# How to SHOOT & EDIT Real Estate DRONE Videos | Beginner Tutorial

Welcome to another Altitude University video. In this one, I'm going to be taking the drone up and showing you my top three real estate shots that I like to get. And then we're going to take that footage back and edit a final 20 to 30 second video just so you can see a start to finish process for all you beginners out there.
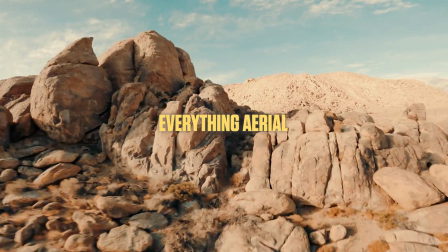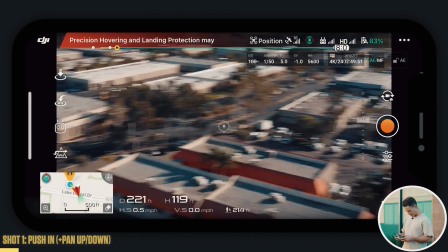[0:26]
I'm going to push back here so we're at a good distance. Make sure everything around you, you're above everything.
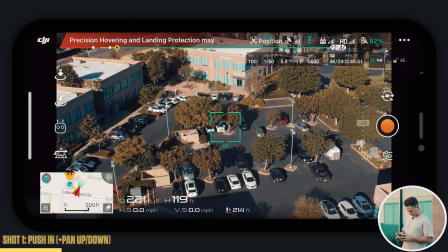[0:32]
We're going to get a nice push in and reveal shot. So I'm going to start with the camera down like this and we're focusing on that building straight ahead and
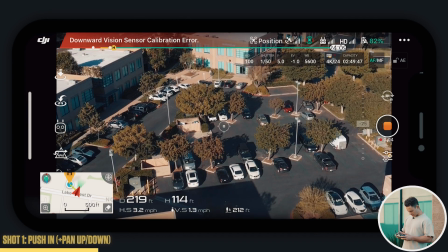[0:39]
I'm gonna record and all I'm doing is pushing
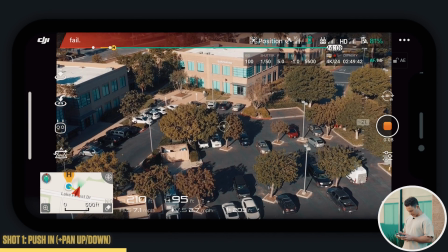[0:44]
forward and panning up at the same time nice revealing shot
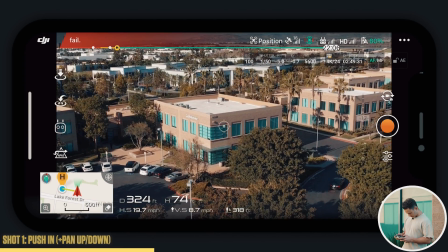[0:49]
perfect do the same thing here right at this angle you see the palm trees
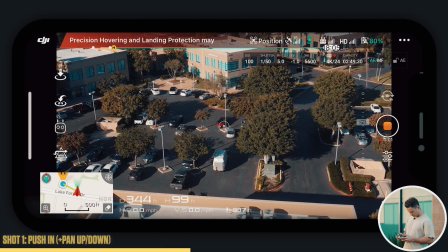[0:53]
make sure you're above everything in your area just do the same exact shot here pushing
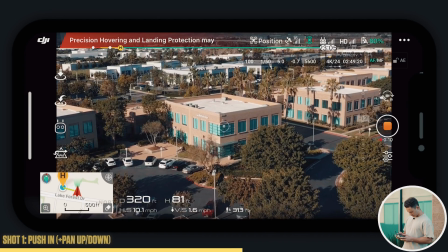[1:01]
forward panning up easy peasy aligned right at that 45 angle awesome and
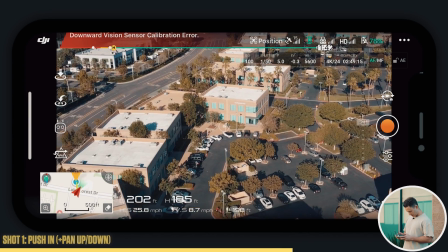[1:09]
I'm gonna get one more here maybe even further really pushing out check your height make sure you're never above 400 feet and right here f
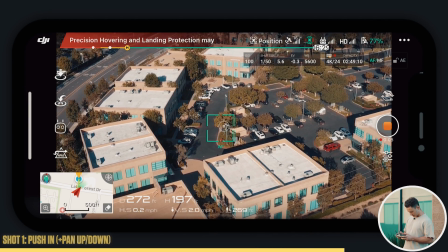[1:18]
stops at five just like that our UV is perfect I'm actually gonna put that at five six and get one more here showing the whole scene of where we
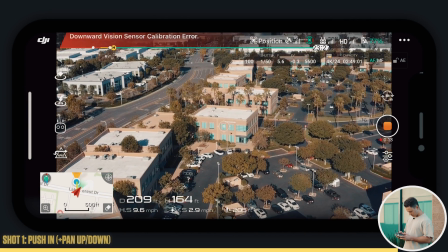[1:26]
are pushing in and panning up nice and slow no need to go fast with these movements since the building is static you're in no
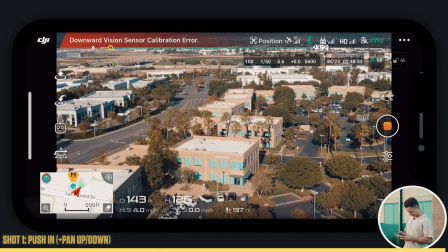[1:35]
rush take your time and make sure you get the perfect shot perfect so that's the push in that's our first shot and the second shot
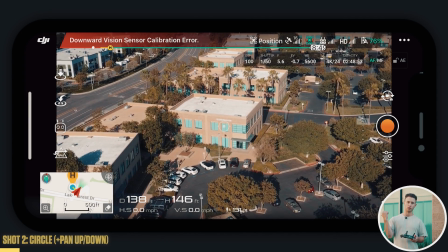[1:42]
we're going to do is the circle so with this you're basically going to be pushing the throttle one way and rotating the opposite so i'm going to be
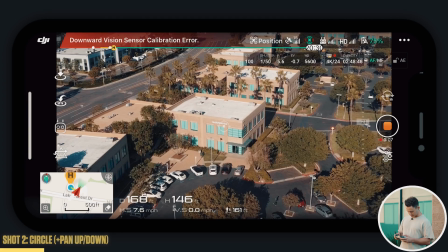[1:48]
right here and i'm going to press record so i'm pushing to the right and i'm actually panning to the left so that gives you
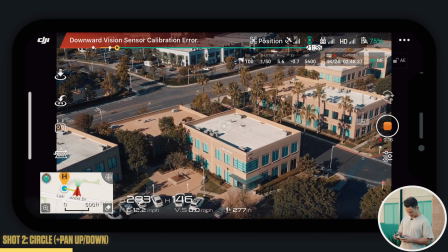[1:57]
this nice circle motion and the circle shot is definitely a necessity when you're shooting real estate because it's going to show the entirety of the property just like so
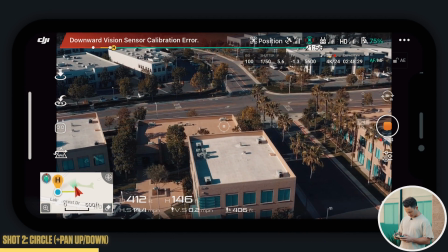[2:06]
so this first one i'm not even messing with the camera gimbal since it is a tougher movement to get used to so you'll see we're
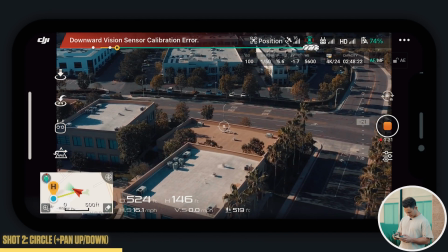[2:14]
kind of missing the bottom of the building there which is totally fine because when we do this a second time we're going to go through and actually pan
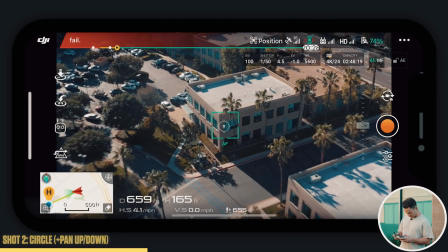[2:21]
the camera so i'm going stop right here and this time I'm gonna push out a bit and I'm gonna bring my f-stop up get that light and I'm gonna
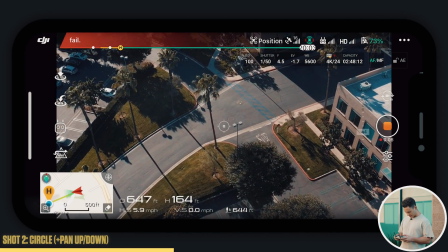[2:29]
start with the camera down and I'm gonna push left this time and rotate to the right and pan the camera up giving that
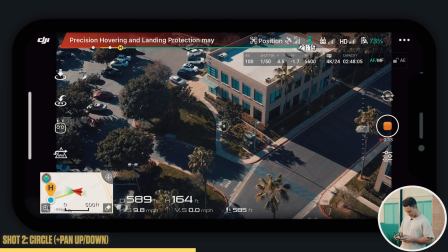[2:38]
nice circular motion and moving the camera at the same time so we're getting three movements
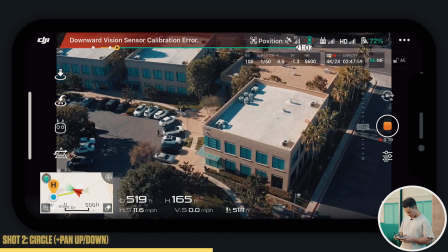[2:43]
at once I'm gonna pop out and do the same thing again on
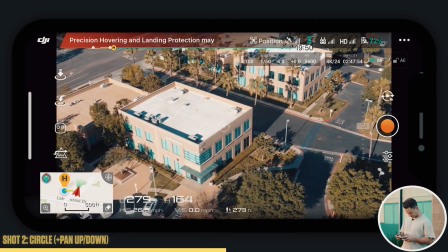[2:48]
this side over here make
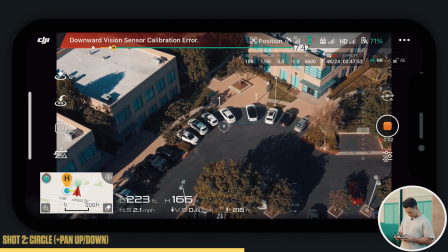[2:52]
sure you get a nice one right here there we go and same thing pushing to the left and rotating to
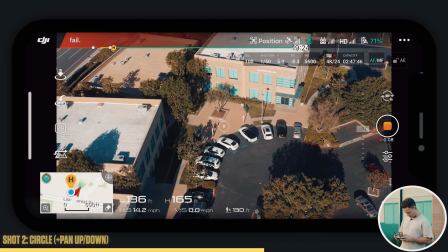[2:59]
the right and panning up great
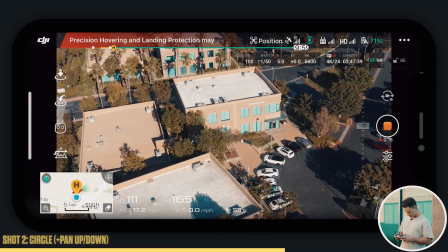[3:06]
just like so that looks great and hear the drone above me there
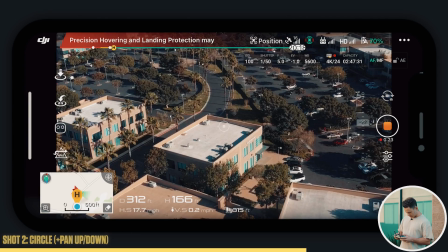[3:11]
at 160 feet keep panning keep panning and the key with these movements is keep everything steady so once you start the movement
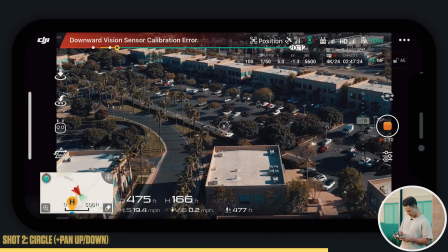[3:19]
just lock your fingers in place and keep them perfectly steady so there's
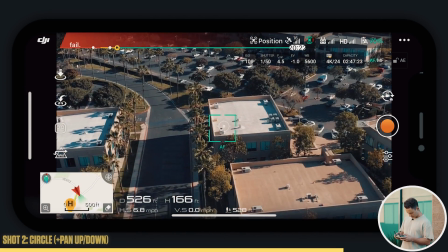[3:24]
no jittery movements because that is the last thing you want so
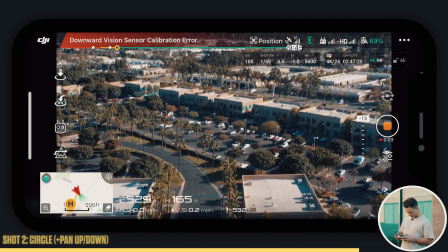[3:29]
i'm going to start right here and do the same thing except this time i'm actually going to start up and pan down
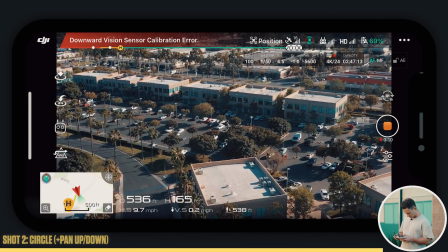[3:35]
so we'll get a different motion so same thing here same movement we're just moving the camera down instead of up this time so
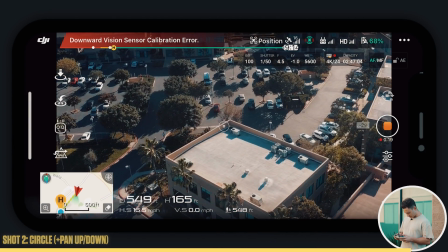[3:44]
you can see the top of the building here real estate agents love to see you know the top of buildings you can see you know ac units vents and things
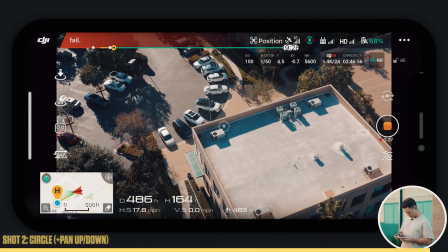[3:51]
of that nature it's a great shot we get a little faster there gives some really cool dynamic